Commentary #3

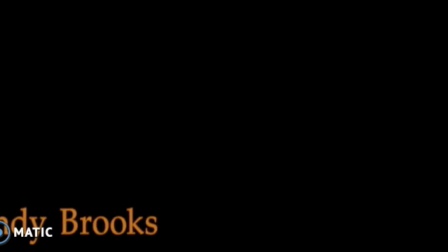That introduction scene, well, not the very first introduction, the very first scene was them all sitting in a diner discussing films and tipping.
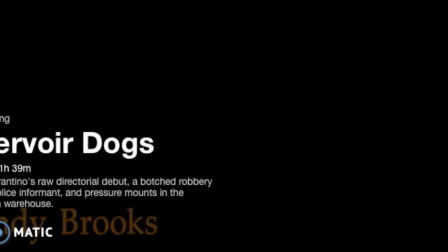That introduction into the opening scene of the credits features the introduction of a song on the radio, which kind of gives the idea that while we're introducing this film, we're introducing music, and they're going to be coinciding a lot throughout the film.
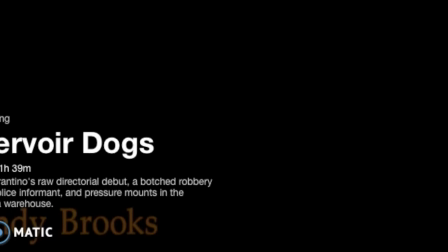It's also good to note that this music matched up relatively well with the scene as it went on.
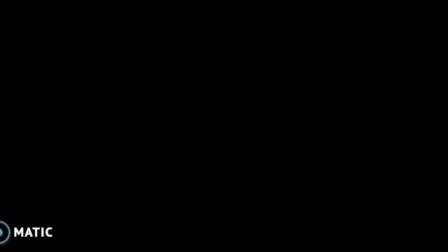It's kind of important to note here that the film is introduced almost at the end,
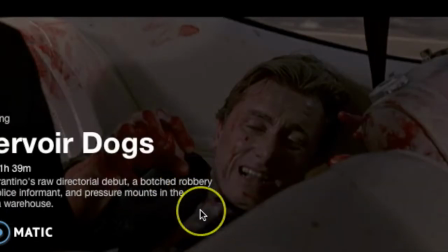and then it goes on to tell the story of how that scene, of how they got to the position that they're in. So we'll give a little introduction that kind of gives the pretty much the end.
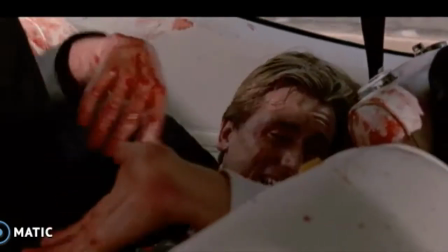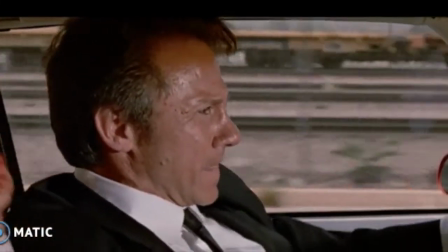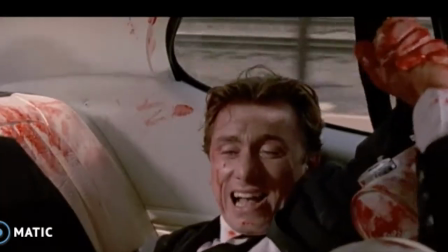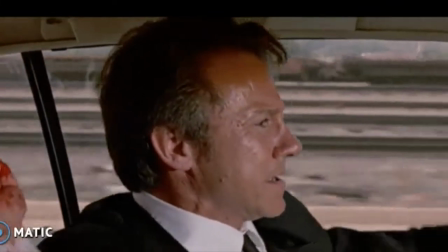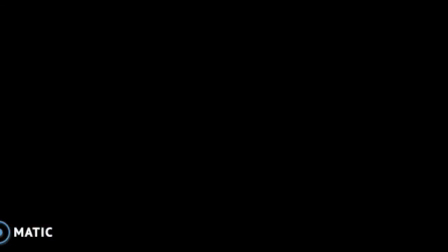Here in this scene is a stark contrast between the upbeat music that was playing as the characters were introduced and this pretty horrific scene of where there is no sound outside of the diegetic sound. There's no music playing in the background. There's not even music coming from the radio, even though they are driving, and that's generally something that would be happening, as you'll see in later scenes, as you would see in later scenes.
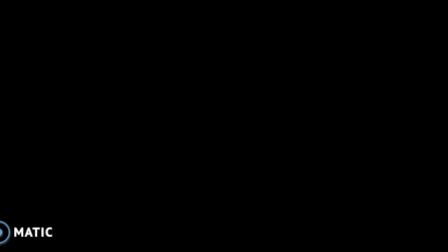So it's here the lack of music is used to kind of illustrate the severity of the situation and allow the characters to develop the situation as they see fit without interruption based on like techniques outside of their dialogue.
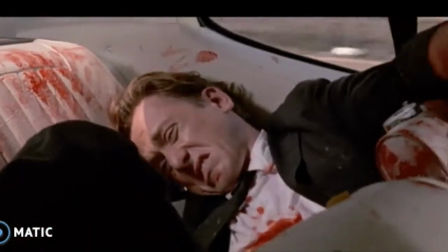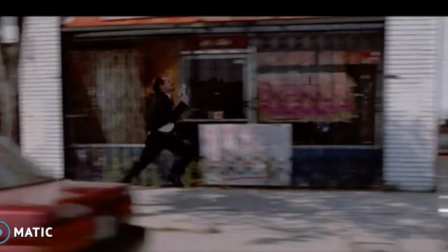The scene we're about to see is going to just give an example of how they're going to start retelling the story from the beginning and give the background to understand how they got to the position that they're in.
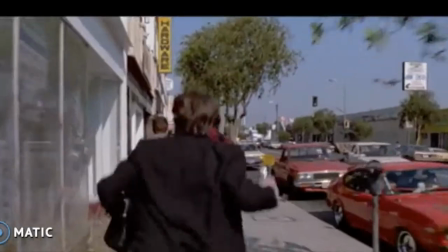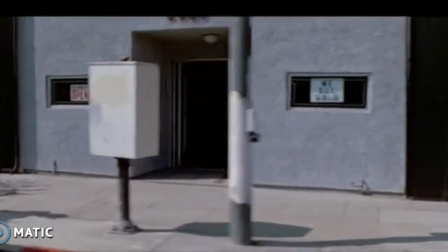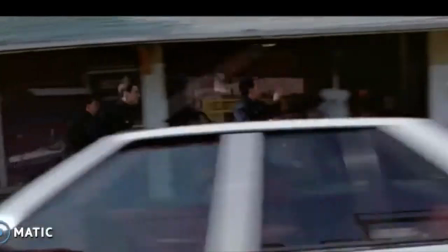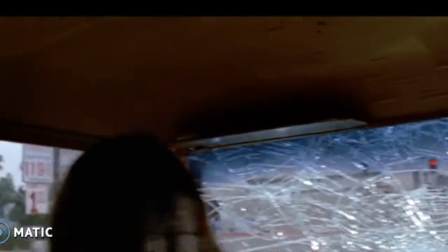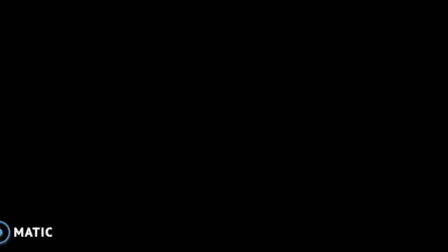Now in this scene, we'll evaluate the framing and how that is used to kind of illustrate the divide that has come between the the individuals in the job. In the opening scene, they were all sitting together at a diner, all very close, kind of represented or illustrated
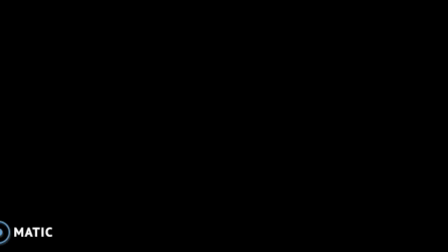character development in that they were all friends, they were all about to do a job together, and now this shot is framed in a way that suggests that that has changed.